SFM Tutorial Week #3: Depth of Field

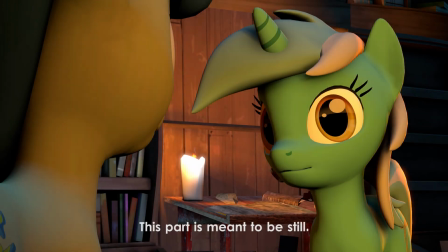So for day three of tutorial week, I was going to cover a depth of field. If you don't know what depth of field is, it's defined as the distance between the nearest and farthest objects in a scene that are to be maintained in focus.
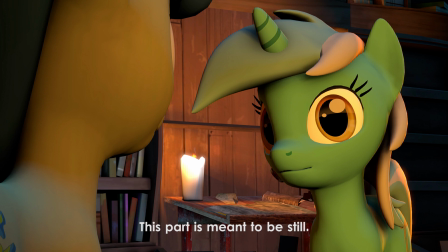In movies, you'll see it as the blur in a background behind the actor that you're looking at. So SFM can do this, but it takes a little trick in playing around to try to get it to look right.
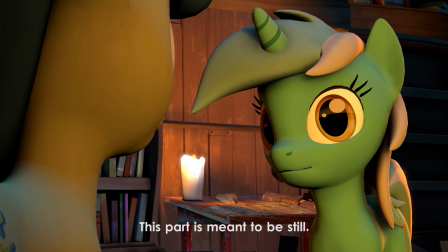So I rendered a little scene here, just a little talking scene. I just took some animation I had made for something else between Lyra and Bon Bon. And you can see in the beginning here that everything's in focus.
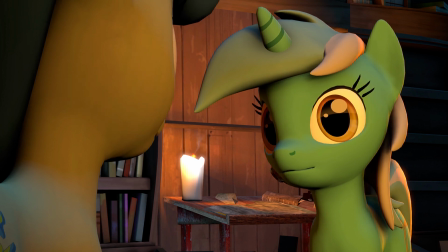Even though Lyra's the one talking, everything from that's not to be paid attention to, the background, the bottom here, is distracting.
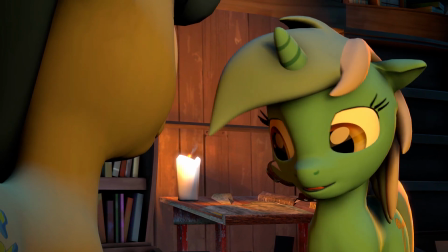They're in focus. And so you can see that it has infinite depth of field right now.
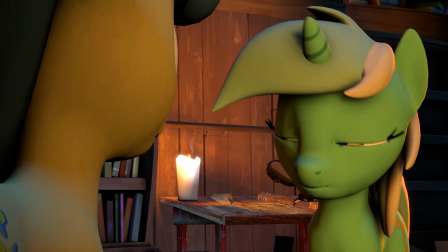Everything, the closest and the farthest objects, are all in focus.
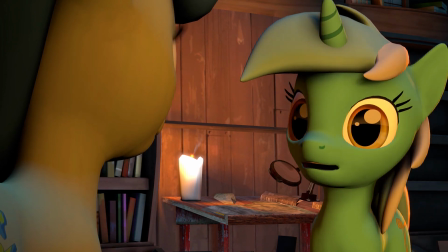I rendered this scene again with the depth of field on.
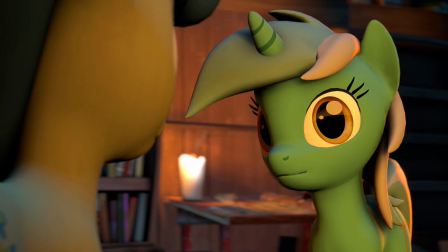I might have overdone it a little bit, but you'll see that now the objects that are closer,
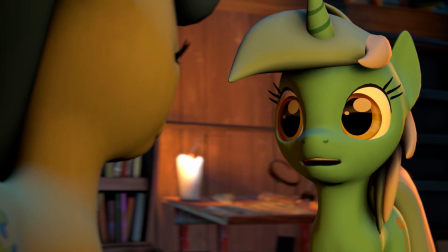like bottom one here, and the background are blurred, but Lyra's kept in focus. It makes us your eyes want to drift and focus on her and to stay on her.
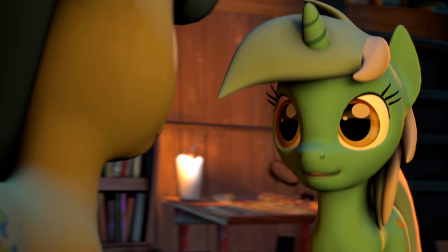And so it may not be useful in every type of scene to have something of
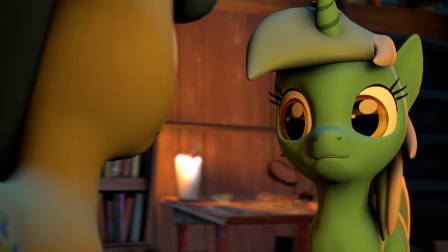this strong of a depth of field, but you can see that it definitely does give a more professional quality look to it.
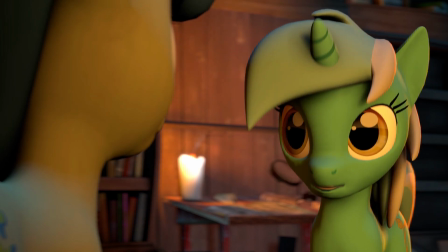So here I'll show both side by side. The one on the left is the one with the depth of field off and the one's on.
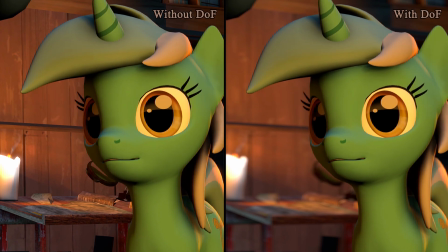There's more to it than just the background being blurred. Since the focus is on the face, you can even see that some of these edges on the mane and on the back are softer,
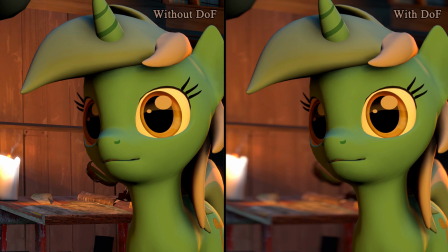and it just gives a much more realistic look to it, how you would expect a movie quality to look.
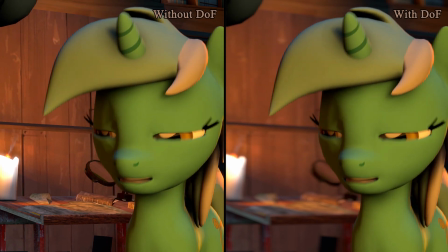If you had to pick between the two, I'm thinking the one on the right is going to look a little better. So here, I'll go in here and open up SFM,
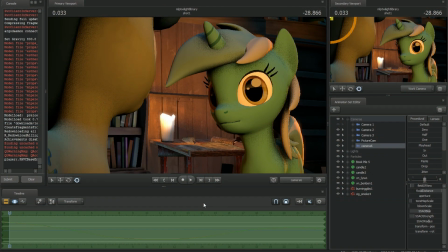and I kind of went back and redid the scene so that it's from scratch, and to kind of show how you do it. The first thing you want to do is to make sure that you have your render settings right. So if you right-click the viewport here and go to render settings, default, it keeps all the progressive refinements on, but it puts them to like the use camera settings.
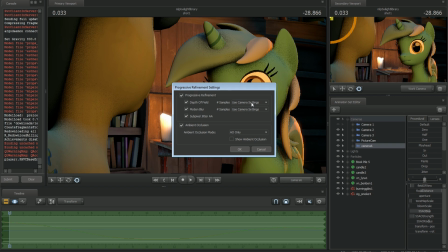That's a very low setting. You'll probably want to turn these up. The higher it is, the longer it'll take to render. Usually anything between 64 and 128 is going to be about the highest you'll want to go. Just for speed reasons, I'll put it up to 64. If you put those too high, your render will take a very long time.
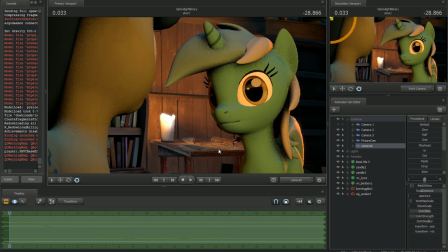So put that to 64. And the only time you'll see a preview of depth of field is when you're within the clip editor. If you're in the motion editor or the graph editor, you won't see it. It'll just have that little speckles for the ambient occlusion, and everything will be in focus. So right now, if you go to this to the clip editor, you're not going to really notice anything because we haven't set it up.
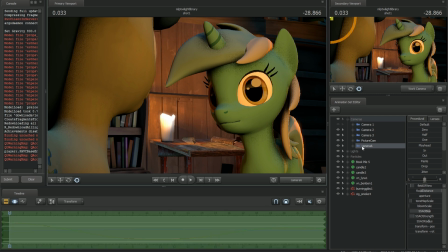So the two settings you want to worry about are on the camera, and there are your focal distance and your aperture. Your focal distance is going to be the point of focus for which the camera is to maintain that depth of field. And aperture is how wide is that depth of field.
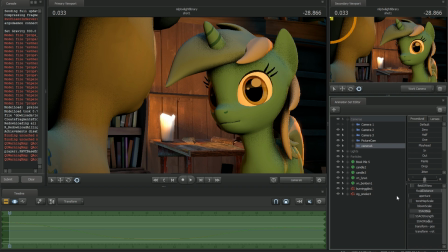Having it very low, as in this case, makes it so that it is very wide, very long, and basically making an infinite depth of field. Making it very, very large drops that band.
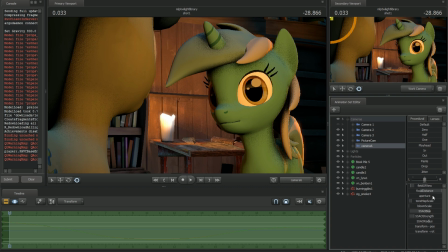If you make it too low, you could start actually having problems even just keeping the target focus, but I'll show you that. So right now, if you grab the focal distance here, when you're in the motion editor or the graph editor,
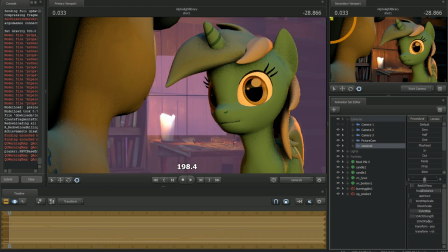you'll notice it'll pop up with a little like moving purple square thing.
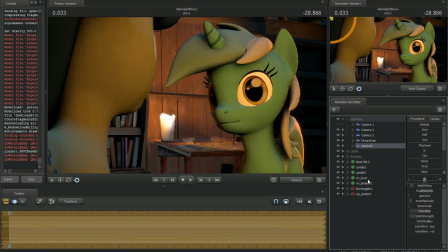That middle square is going to be your point of focus.
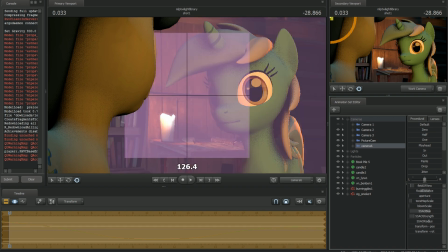As soon as you let go, you'll notice it disappears.